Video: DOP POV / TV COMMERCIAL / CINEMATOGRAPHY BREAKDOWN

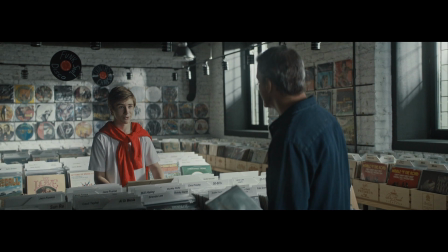Hello everyone, you're on OPERPOST channel and today we're watching another one of my projects,
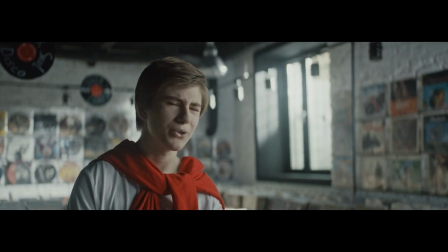commercials for Mayak Radio, which means lighthouse in English. These were 3 commercials that we filmed in one single shift.
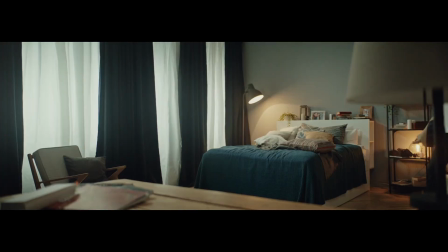Let's start with the technical details. We were filming with Arri Alexa XT camera, not Alexa Mini this time.
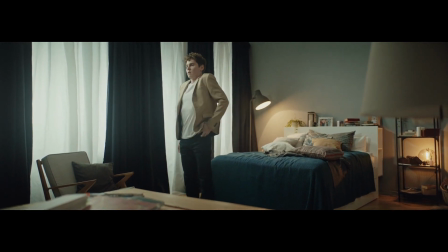We took XT model because it was less expensive.
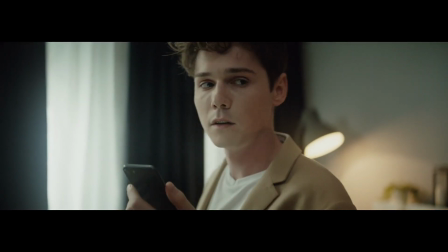We had a small budget, and because we used Arri Master Anamorphic lenses, which are quite expensive, we decided to use a relatively simpler camera,
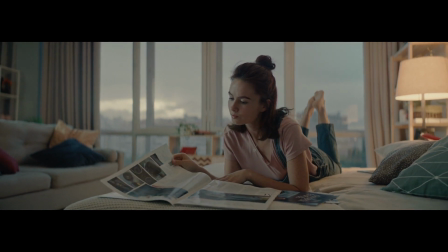which was not an issue since all Alexa cameras have identical sensors and there is no difference in image quality.
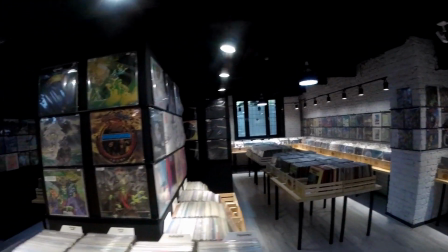The first story takes place in a record store.
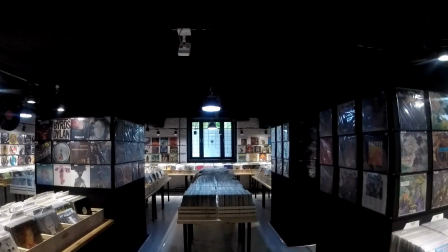The wide shot will be from here, and I think I will not see our devices behind the lamp.
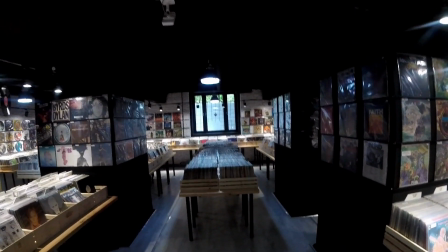And I would not really want to see a lamp in the frame. So I would turn off all the lights that illuminate the records,
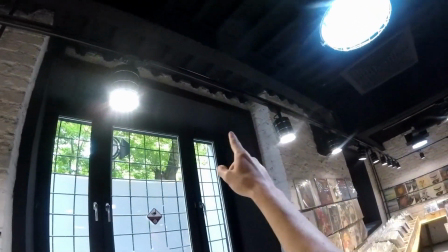and I would hang a stera here instead of these lights, so that it illuminates the records.
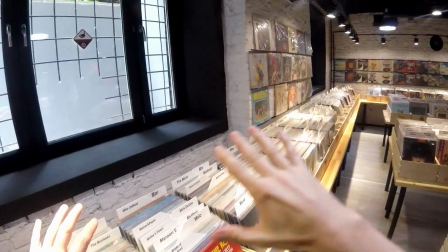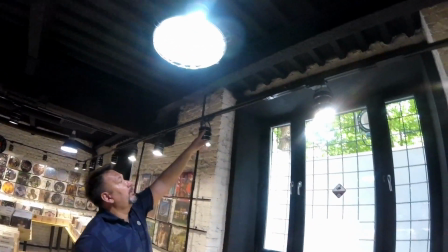The store's interior was pretty cool. It had a monochrome style, white walls, black frames, black pillars.
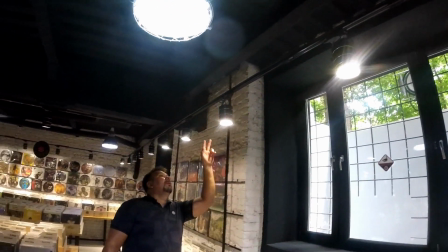So the main colors were black and white.
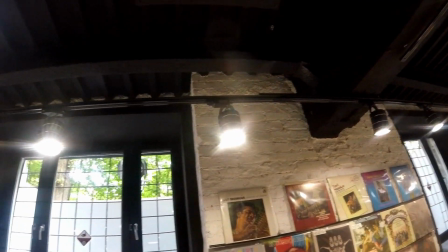I didn't want to introduce some kind of warm light there because it would disturb our black and white palette.
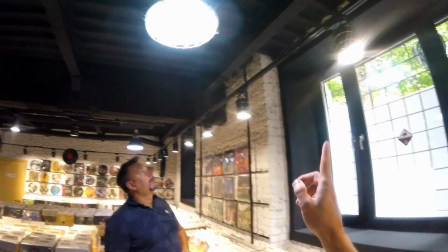Therefore, I decided that there will be a white light for these white walls and some colored details in clothes.
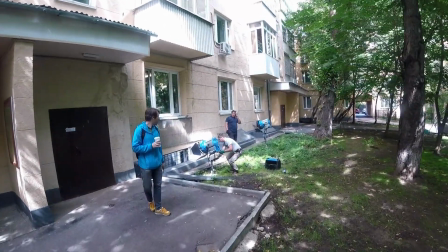It's good that that store had several windows.
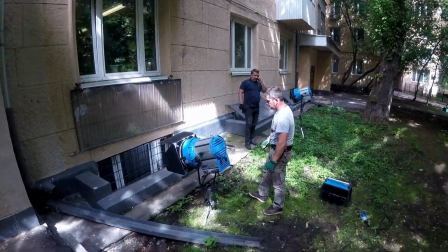The store itself was located in the basement, but everything could be much worse and it could just be without any windows at all.
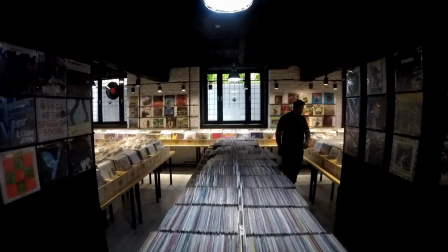I would also look at the angle of the beam. Perhaps it should not be shining directly into the window, but at an angle.
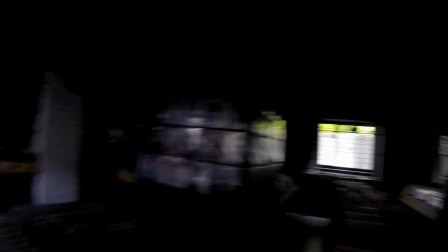We quickly found a great point for a wide shot directed at the window in which we see only one window.
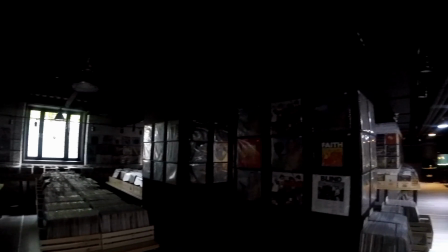But in fact, on the left and on the right there are 2 more windows that came in handy for close-ups.
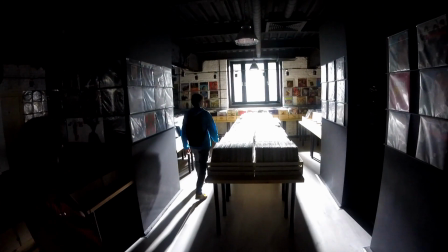We were illuminating the walls through them. I only had 2 sources of light standing outside.
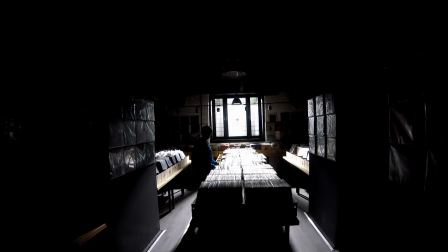These were Arri M40. Despite there were 3 windows in the frame, we saw only 1 window at a time.
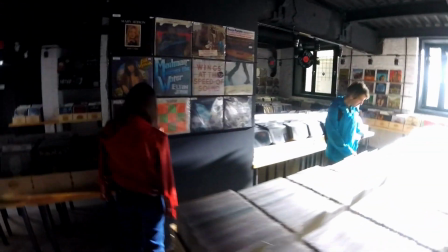So the central window was illuminated constantly, whereas for the side windows, I was moving the source of light depending on which side we were shooting.
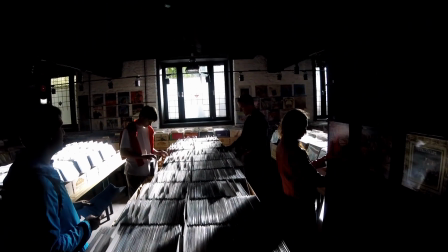The first thing I decided to do was to turn off the internal light. The internal lights provided a very hard light.
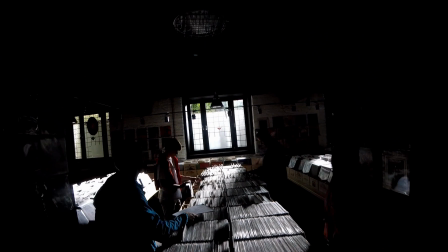It was difficult to control and impossible to lower the brightness.
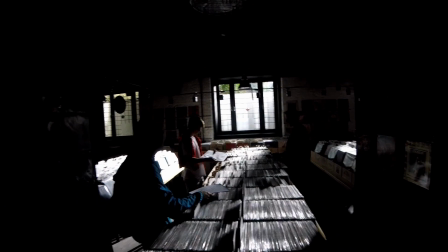In addition, their light was reflected on the walls, which resulted in a nasty yellow color that I just wanted to avoid.
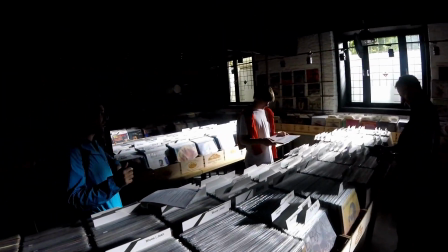I did not want anything warm at all, but some lamps were cold while others were warm, and I simply did not need this kind of mix.
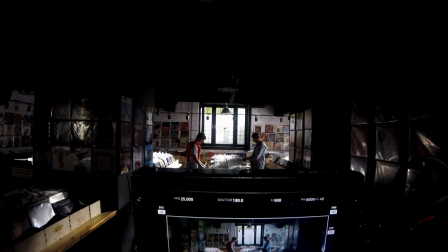At first, I thought of replacing the local lamps with asteras and illuminating the records and showcases with them in addition to some backlight.
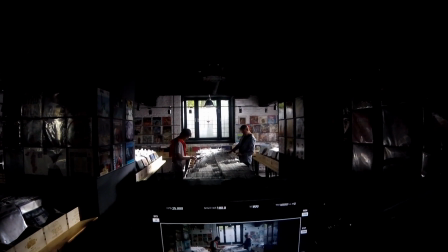But after I lit only 2 sources of light standing behind the windows, I realized that it was pretty much enough for me.
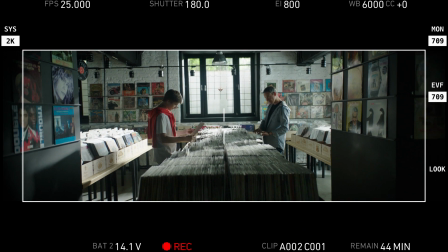On the wide shot there was a light coming through a window on the right, which was not actually visible in the frame.
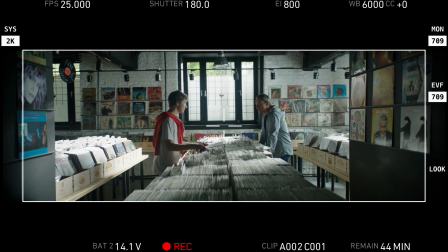Still, we turned on the source of light so that it could illuminate showcases located behind the character of a dad standing on the right,
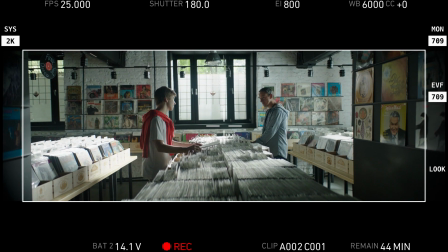cast a shadow from the same actor onto the showcase located in the center, and provide a backlight for the actor.
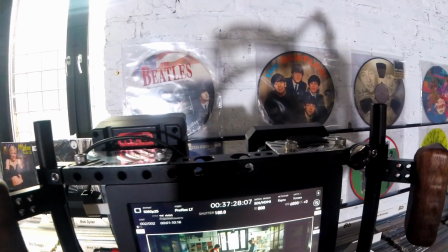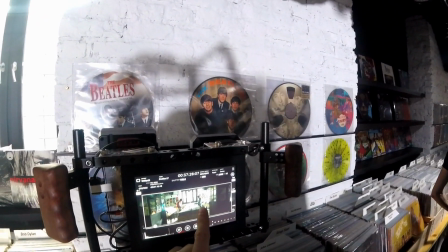Let's make this area a little darker.
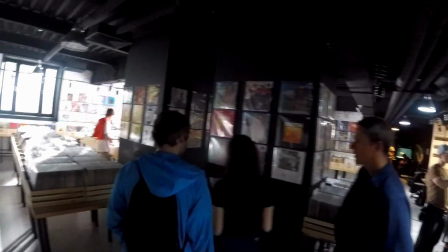It just looks a little boring. I felt a lack of key light on the actors' faces.